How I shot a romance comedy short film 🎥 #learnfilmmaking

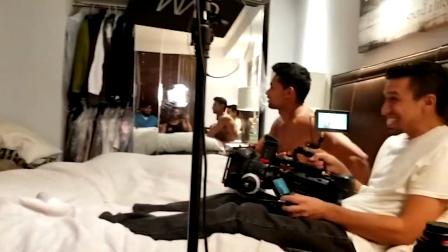450s
For this shot we had her key lighting to the left of me
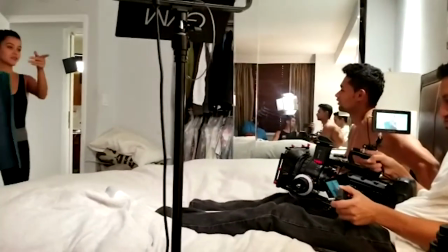455s
and we also had the rim lighting which is pretty much coming from the hallway to the right of her,
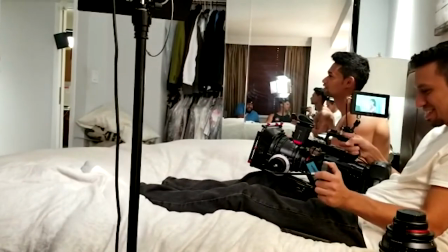462s
I mean to the left of her and it's nice because it highlights her right when she walks into the room.
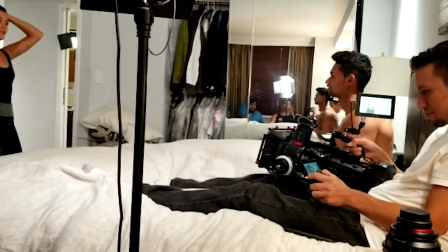468s
Now this is not a good feeling of what's going on she
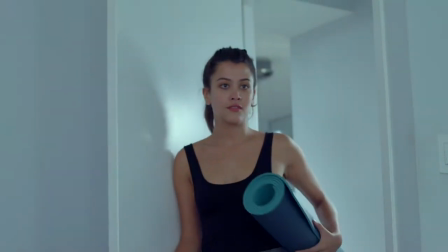473s
pretty much caught him cheating on her but we're not going to reveal that
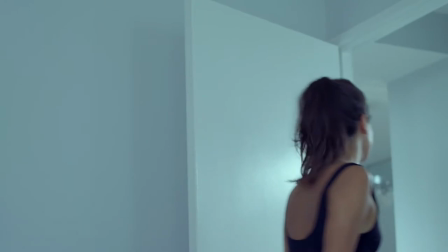478s
but we definitely don't want to get a surprise this is the outdoor nighttime
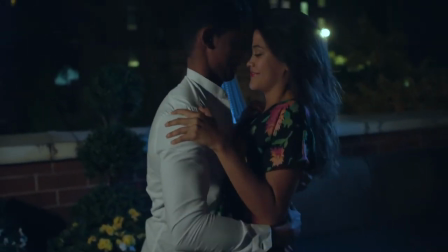482s
scene that I was referring to and what we did was in the balcony we
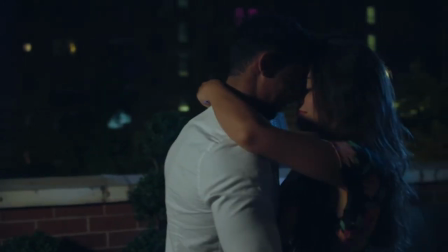487s
had the one light that's behind her with a blue gel simulating the moonlight and then the light right behind him is pretty much coming from the nearby buildings
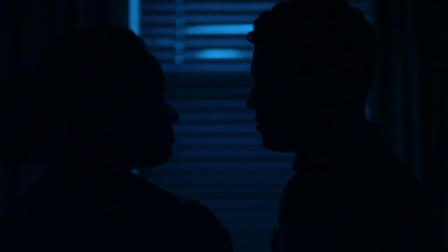499s
this was the indoor scene that I was referring to which I used the 1k outside and what I did was I put on a blue
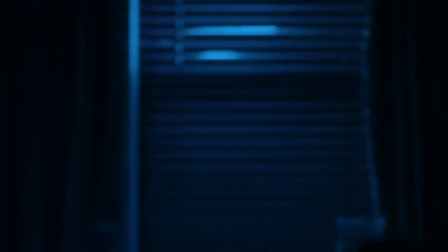511s
gel on that light as well and I held it up a little bit higher to aim it down that way you can't really tell that the light was right there because it was obvious dead on so what I did was tilting it down and it looked like moon lighting so it was it
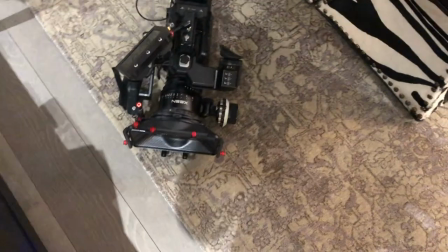530s
was easy to hide the light especially what we did with the blinds so what we did with the reshoot we pretty much kept the lighting very similar
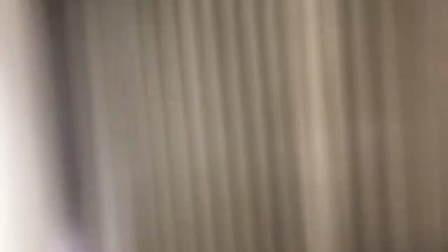538s
how we initially had it and we just had the key light right
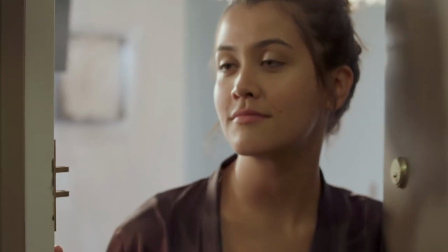543s
here by the wall that way it can light them up and the rest
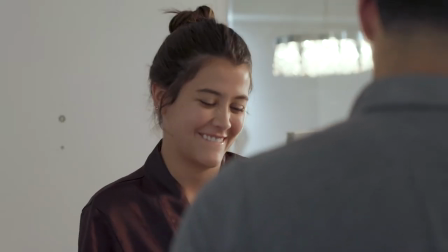548s
of the lighting pretty much came from the apartment you know like I said we kept the lighting the whole entire way there
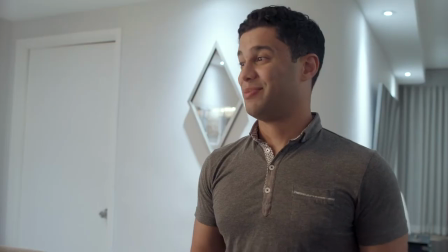555s
was only a little bit of movement that we had to do some minor adjustments because of the different angles. We wrapped up the shoot wasn't able to film a whole lot of behind the scenes because we were crunched on time so I didn't have time to whip out the phone but we got everything done and that's what matters that's what's most important but I will show you guys each scene how I lit everything and yeah so Stay tuned for that